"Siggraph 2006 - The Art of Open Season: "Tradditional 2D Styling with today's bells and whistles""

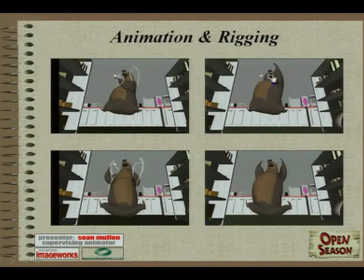2706s
They really accent everything. Like, you get that feeling of him falling with this belly dragging way up above him, and you can see how he actually was able to sculpt this fat dragging behind him in every single frame.
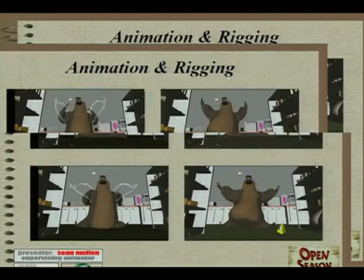2722s
I love in here how the belly's catching up and smashing down to the ground.
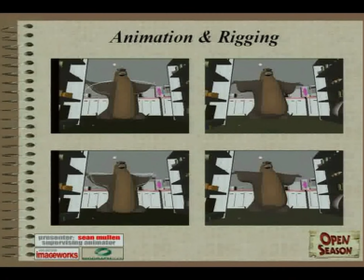So actually, let me just show you the final scene now once again, just now that you've seen the individual frames.
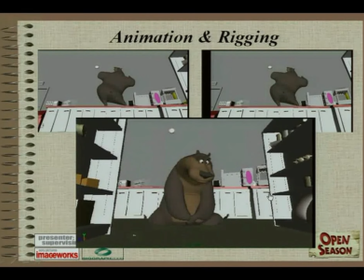2748s
So I think it was a very effective
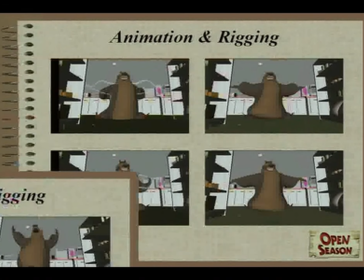2752s
way of dealing with things and getting a nice, consistent and heavy feel out of Boog, and really getting good, clean, appealing shapes.
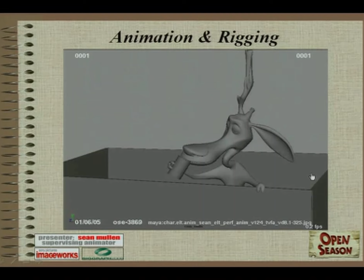2763s
So then we get into Elliot, and we're going to start seeing really here how every character was a completely different set of challenges to approach for us for their own reasons.
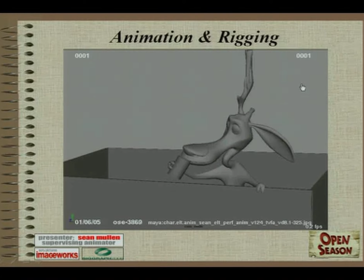2778s
Boog has big, broad, sweeping motions. The guy who was supervising Boog primarily, his name's Todd Wilderman, he always compared moving Boog around to if you were holding a big old tree trunk and trying to wave it around, while Elliot would be like if you were holding a twig and you were waving it around. You've got that kind of a contrast in the way you approach their movements.
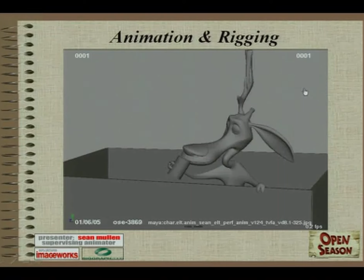2799s
And you've also got the design differences in that Boog is big, lumbering, 900 pounds. Elliot is small, really thin, very wiry. So let's see, this is an early test,
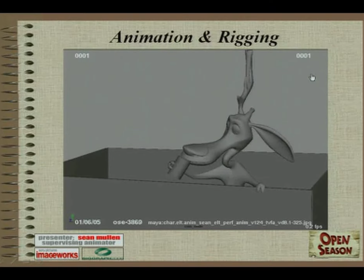2814s
and we started discovering that there wasn't really a lot of shaper work to be done on Elliot. Sorry.
Yeah! Yuck. Ooh, it's terrible but wonderful at the same time. It's like freedom in a cup!
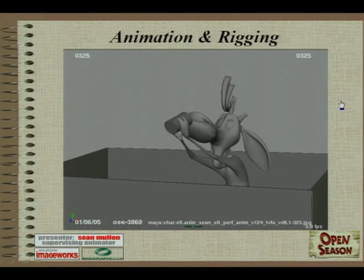2835s
That's obviously he's discovering coffee right there. So some of the stuff we started discovering with Elliot was one of the few places that, let me go back to that first frame, that we did use shapers with some frequency.
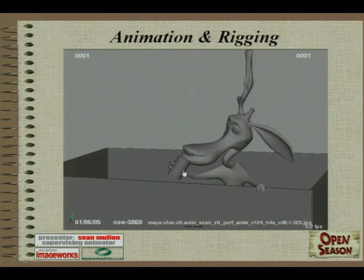2850s
You can see that nice contrast of straight and curves in his arm. It was really easy to get that shape out of him using the shapers, so that was something we did a lot. We also started discovering that because he's so long and thin and twiggy and stuff,
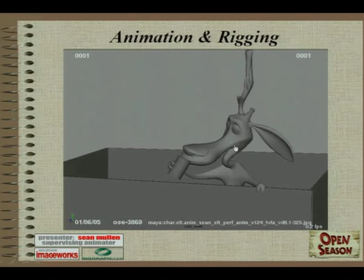2867s
it was really easy to lose the simple shapes, just because, he's got these long, thin things going out all over the place. So most of what we were up against with him had to do with posing, less with shapers, more with posing.
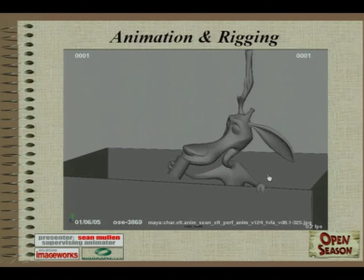2883s
And this is also actually a good example of how we use squash and stretch in ways that were kind of invisible. When you look at how long his head is compared to, say, his arm holding that coffee cup,
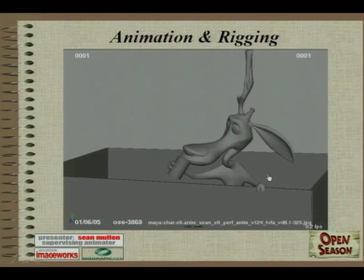2894s
if you saw this test from the side, you would see that his arms are actually stretched probably to almost 3 times their original length, just so he can get that cup of coffee out to the front of his mouth to drink it.
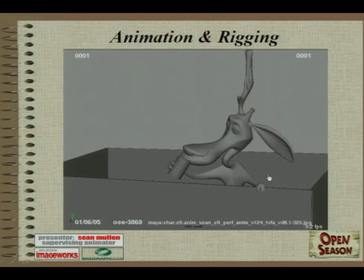2907s
But through posing, cheating him so he's facing a little more towards camera, you could hide the fact that you had stretched it that far to get that feel.
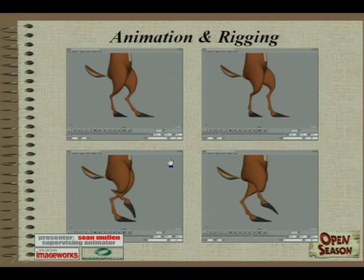2919s
This illustrates some of the ways that posing played such a huge role in Elliot versus the shapers. His legs in particular, if posed wrong, would really break his designs. On the left we see the right way to do it, on the right we see the wrong way to do it.
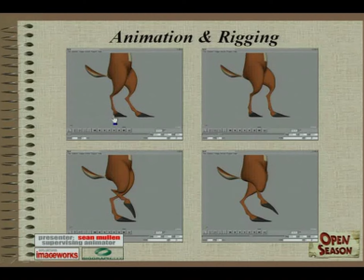2938s
What we were looking for frequently was from the bottom of his foot up to what's technically his ankle, you would want that line to then continue on up, straight up into his back, kind of using the base of his tail